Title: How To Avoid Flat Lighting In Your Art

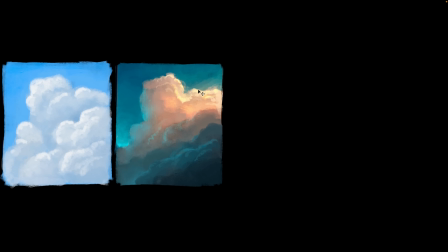10:18 So I painted an alternate version can you see how much more dynamic this is because now i have sunlight that is only hitting one portion and there's subsurface scattering through the clouds and then there's light that is coming from the horizon that is more of a cyan type color and you can see
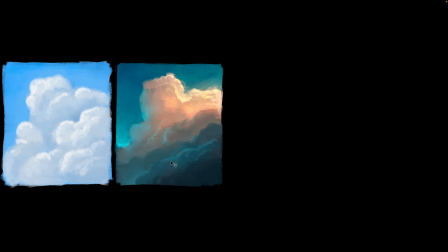10:34 the wrapping and the change of the light and in the foreground there's less light there's more shadow so i can clearly see that each of the components of light have space to breathe and i can see all of the different pieces versus standard daylight lights just kind of coming from everywhere here's a
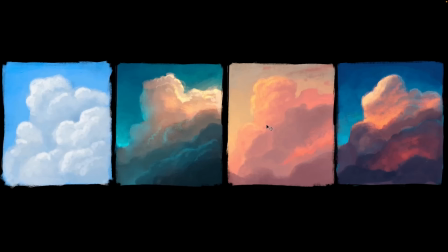10:50 couple more examples of dynamic light that i painted from some references just to kind of take the scene and light it a couple of different ways to show how dynamic light changes the mood the feel and the colors that you have in it to just make it much more interesting let's look at
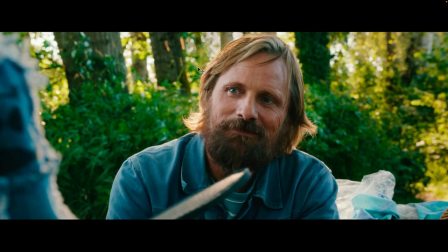11:07 a couple of examples from film to see this in action so can you see the way characters are lit there is direct sun from the back that is a nice rim light then there is fill from the sky that comes over here and I can tell that they probably had what they would
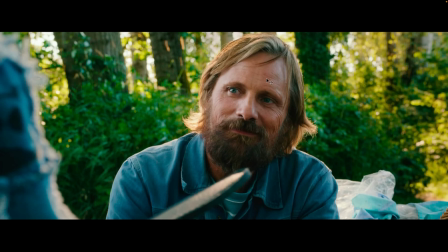11:22 call negative fill which is a big card of black that will be in the foreground to you know not let the character be flat so I can see light coming from the left and I can see light coming from the right and then there is a dark core shadow in the middle so
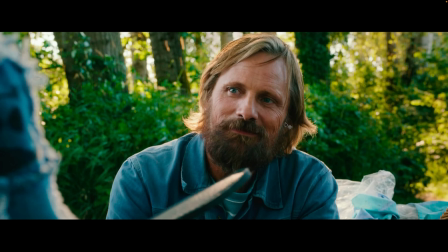11:36 this is probably done with negative fill and it allows the light to really let me understand the character's face and all of the shape
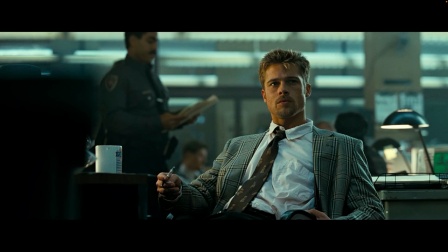11:44 of the face because the light will wrap around and give me almost like a rim light from the right and from the left and I can understand it. Same here from different films, this lamp is lighting the character's face, there's a dark core,
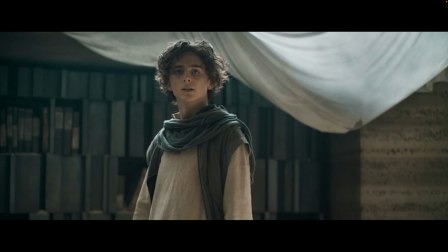11:57 there's fill light in this core, and then there's clearly a rim light from the other side. All of the components just make it where it's very easy to understand. I can see direct light,
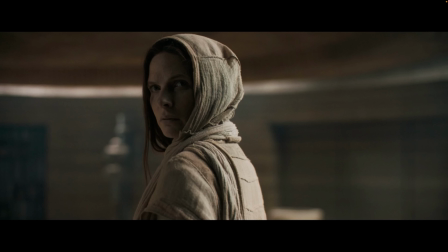12:07 I can see bounce light, and I can see fill light each of them having their space direct light bounce
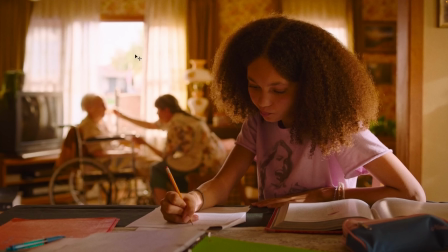12:16 light nice core shadow reflections in the eyes light from this big source back here that makes a nice rim onto the character light that is coming from the right and then bouncing up onto her face I can clearly see all of the elements this is a very
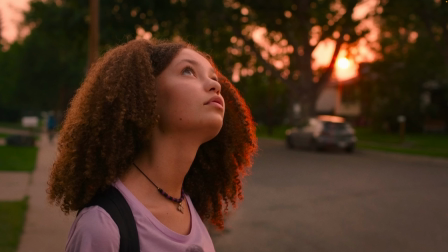12:32 nicely dynamically lit image outdoors again i can see light from back here some subsurface and some kind of rimming of
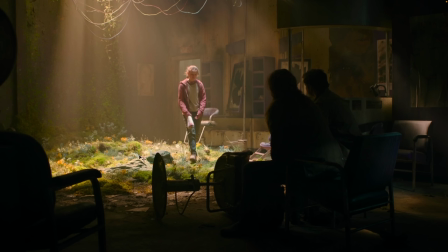12:43 light through her hair and from the left as well there's a dark core shadow
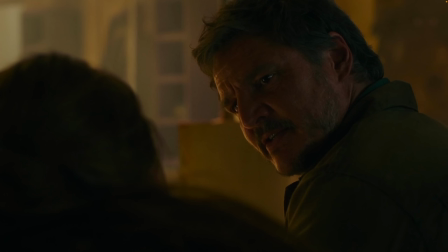12:48 here and i can see reflections in the eyes it's just a beautifully lit image some more scenes from the last of us tv series i can see each of the components of light i think there's room for the characters lighting to really stand out you can see that there was bounce light in
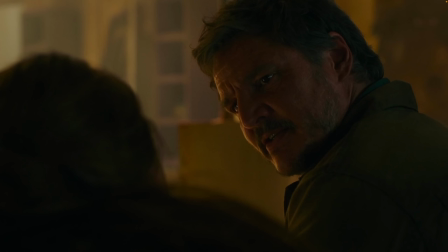13:05 this previous shot here there is light that is hitting the floor and then bouncing onto these characters and when they cut to the shot of these characters they're using that
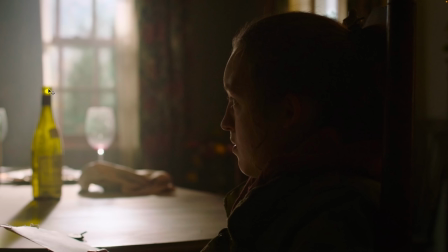13:14 bounce light to help rim and separate the characters faces there's still some soft fill light i can see some reflections you know and it's just beautiful i love this one because there is really beautiful refraction that is happening and this little bit of saturated color
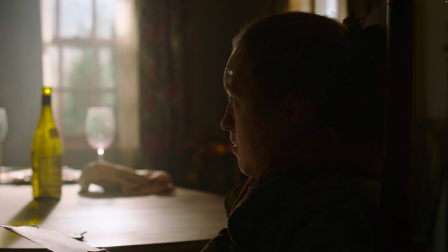13:31 and then light that is hitting the table and the character is lit by indirect light and it makes this beautiful rim light and as the light diffuses off the table it makes this like a kick light a soft kind of wrapping around the character's face and then into darkness so it there's
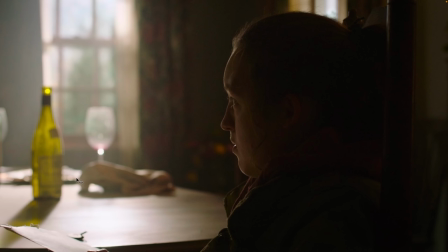13:47 room for darkness to have its part there's room for the light to have its part and because the darkness back here it separates the character from the background. I've got almost two things that I can look at. The room and then the character's face. And nothing else is competing because the light is so dynamic. If everything was lit evenly, this character might blend into the background.
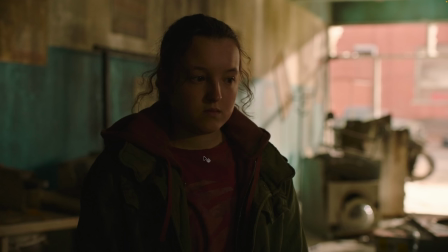14:06 But because they let this go dark and her side of her face go dark, I clearly look right there at her face, at her eyes, very first. The mood in the dark, you know, this character's in this very dark world. It's just very dynamically lit.
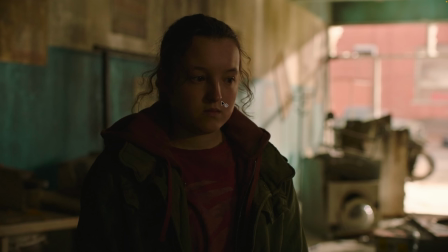14:21 There's sunlight, but the sunlight doesn't have to hit the character. It's all indirect light, but I can see this rim light.